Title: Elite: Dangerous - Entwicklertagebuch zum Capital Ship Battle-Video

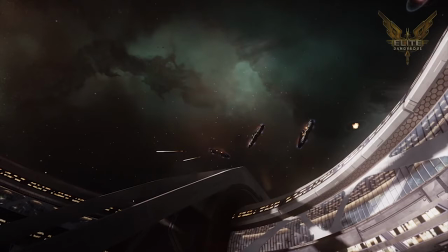(4:15)
But where luxury comes is where you've actually got gravity, and that's why this thing is spinning. It's using the centripetal force to actually give you the sensation of gravity as you move around. I mean, this ship is huge, and that round section is also huge,
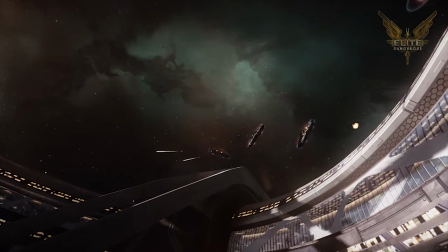(4:30)
and the point is, even a low level of gravity is very comfortable. Water settles and all that thing. I've mentioned that a little in a dev diary, but this is where you actually see the contrast with the Empire, where for the senior people, at least on this ship, they get gravity for their sleeping quarters,
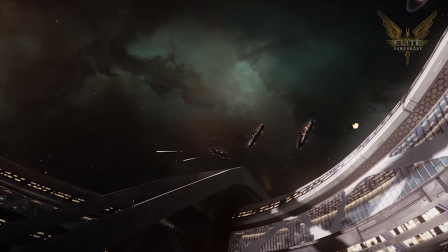(4:48)
for where they eat and all that sort of thing, whereas the Federal ship is a lot more sort of Spartan, a lot more just practical warship essentially. So moving on with the video,
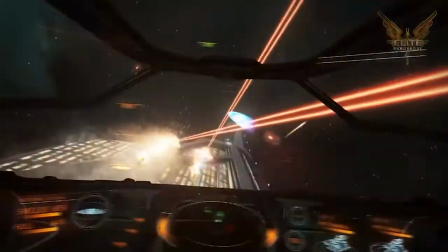(5:03)
we see these ships that have been called forward. You see the strafe marks there, all of those particle effects.
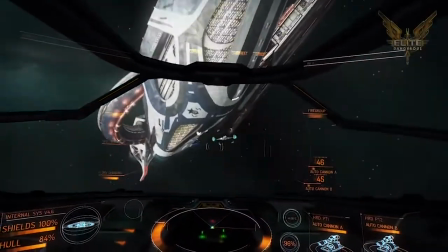(5:09)
You know, you want to be able to see the results of battle in game. And I think getting that right is one of the things this video has been very useful for.
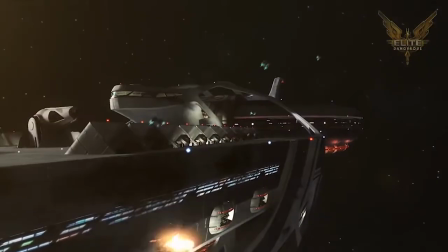(5:17)
Look at the giant plasma cannon, for example, on that Imperial ship.
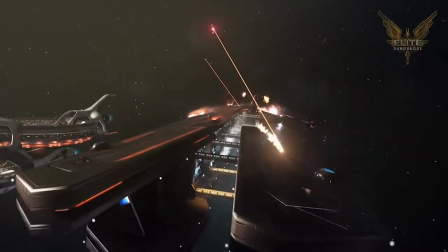(5:21)
And we see here these little guys are Imperial fighters, very, very small, very nimble ships, but actually not with very many hit points.
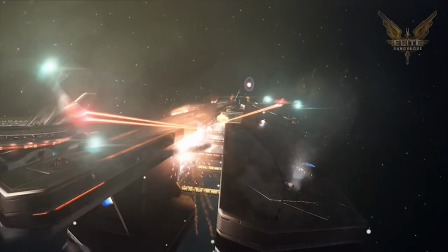(5:29)
And we can also now see into the Federal ship, the central section. And with design, one of the design briefs we've had with this is trying to design the ships with their function in mind. Just as you've seen with the Imperial Cruiser, that, you know,
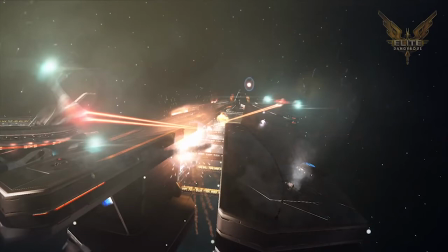(5:44)
luxury and essentially travelling embassy is one of the roles they see it as being very important for them. So they're very, you know, image is very important in that culture. For the Federal ship, it's utility that's important. And the reason it's got this central corridor is this is where the ships come out of their hangars, and it's to try and protect the hangars from outside.
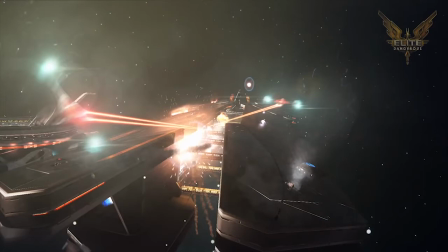(6:02)
So that the reason they face inward and the ships fly out, you know, they're already up to speed, the pilot's already in control when they become vulnerable to any other attacking ships. And the presumption is, okay, the power is down on this particular ship, but that would be very, very heavily protected, and potentially with things like shields around it.
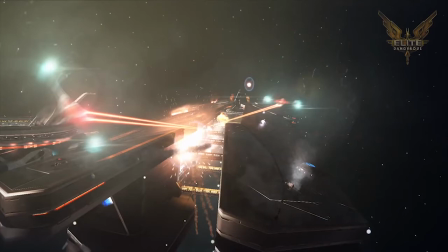(6:21)
So in fact, looking at that in more detail, you know, one of the things that we are very conscious of is making sure that we can sort of feel the weight just by looking at it in the way things are animated,
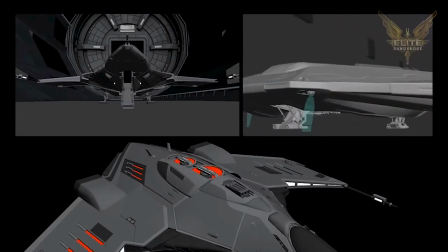(6:31)
the way things move. And so just taking a slight aside on that, just looking at the way, you know, landing gear, all of that sort of thing works. You see the weight, the way something moves, the way a gun recoils, that we see a little bit in the video. That's something that we are paying a lot of attention to, and you see in this sort of insert.
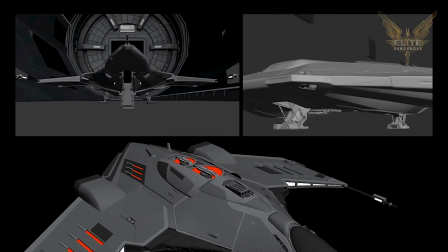(6:48)
I think just gives a certain richness to the game that you'll see especially when you see ships up close in hangars and such places.
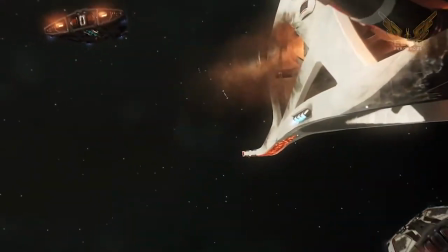(6:55)
So moving on, what you see here is you see the Sidewinders of the attacking ships.
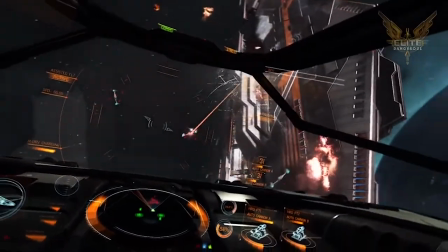(7:02)
These are all in game, but actually there's a lot more to come that you're not seeing here.
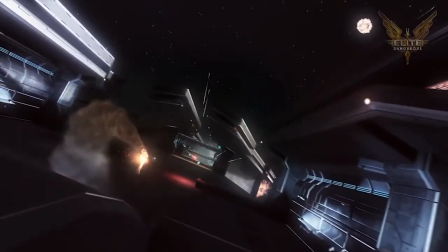(7:07)
Things like the way the heat vents open and all that sort of thing. Some particle effects, trails and things like that we've still to get right.
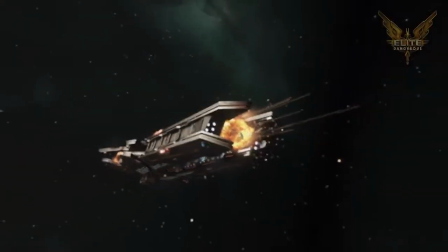(7:15)
But you do see the richness of that internal volume here, and some of the effects and the lighting effects we've got.
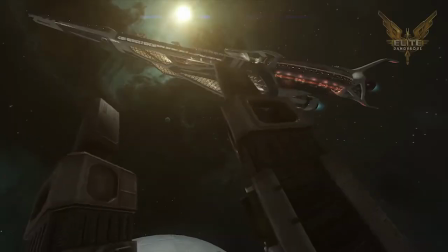(7:21)
Now that zoom in, there was a focus effect there that was applied after the event.
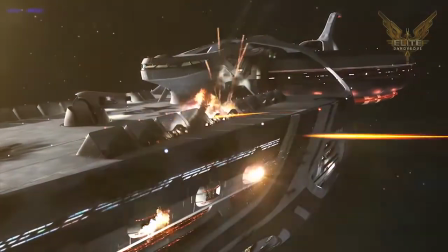(7:27)
That's not something that's come from in-game, but it's something that's we've done to make this video sort of impactful and work.
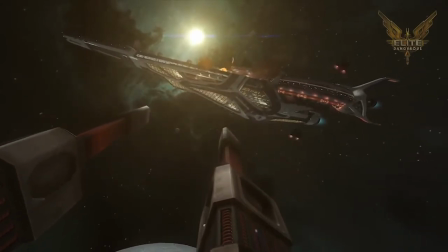(7:33)
Similarly, the heat flares there, you wouldn't see heat flares in space because there is no air for it to go through.
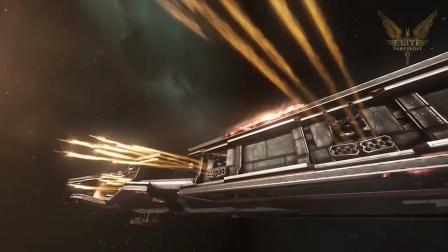(7:38)
But there are a lot of little things like that that are expectational, things like you know, whether you can see laser beams.
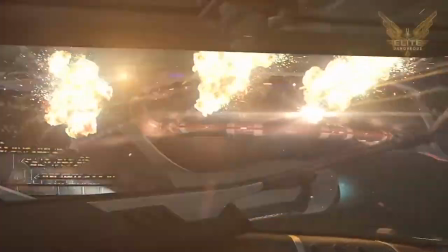(7:44)
It feels really rubbish if you can't see them, but actually in space, unless you're firing through a dust cloud, you wouldn't see a laser beam.
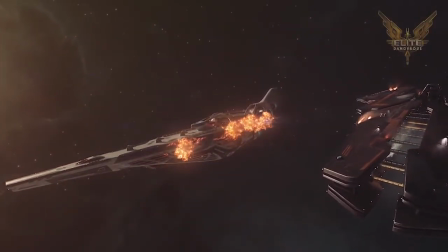(7:50)
And then the final cliche here is when the Imperial Cruiser gradually leans over, almost as if it's sinking. I don't think that sort of thing would happen, but I think that's for effect, to show, you know, the battle's been won, if you like.
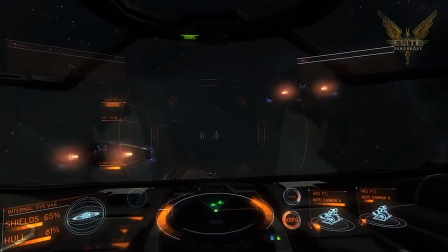(8:04)
So thank you very much for watching this video. There'll be a lot more to come on this, and more to come, including later this year, gameplay and how that works around these scenes.
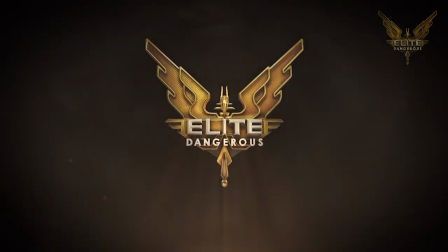(8:15)
So thank you very much for watching, and speak to you again soon. And thank you very much for supporting Elite Dangerous.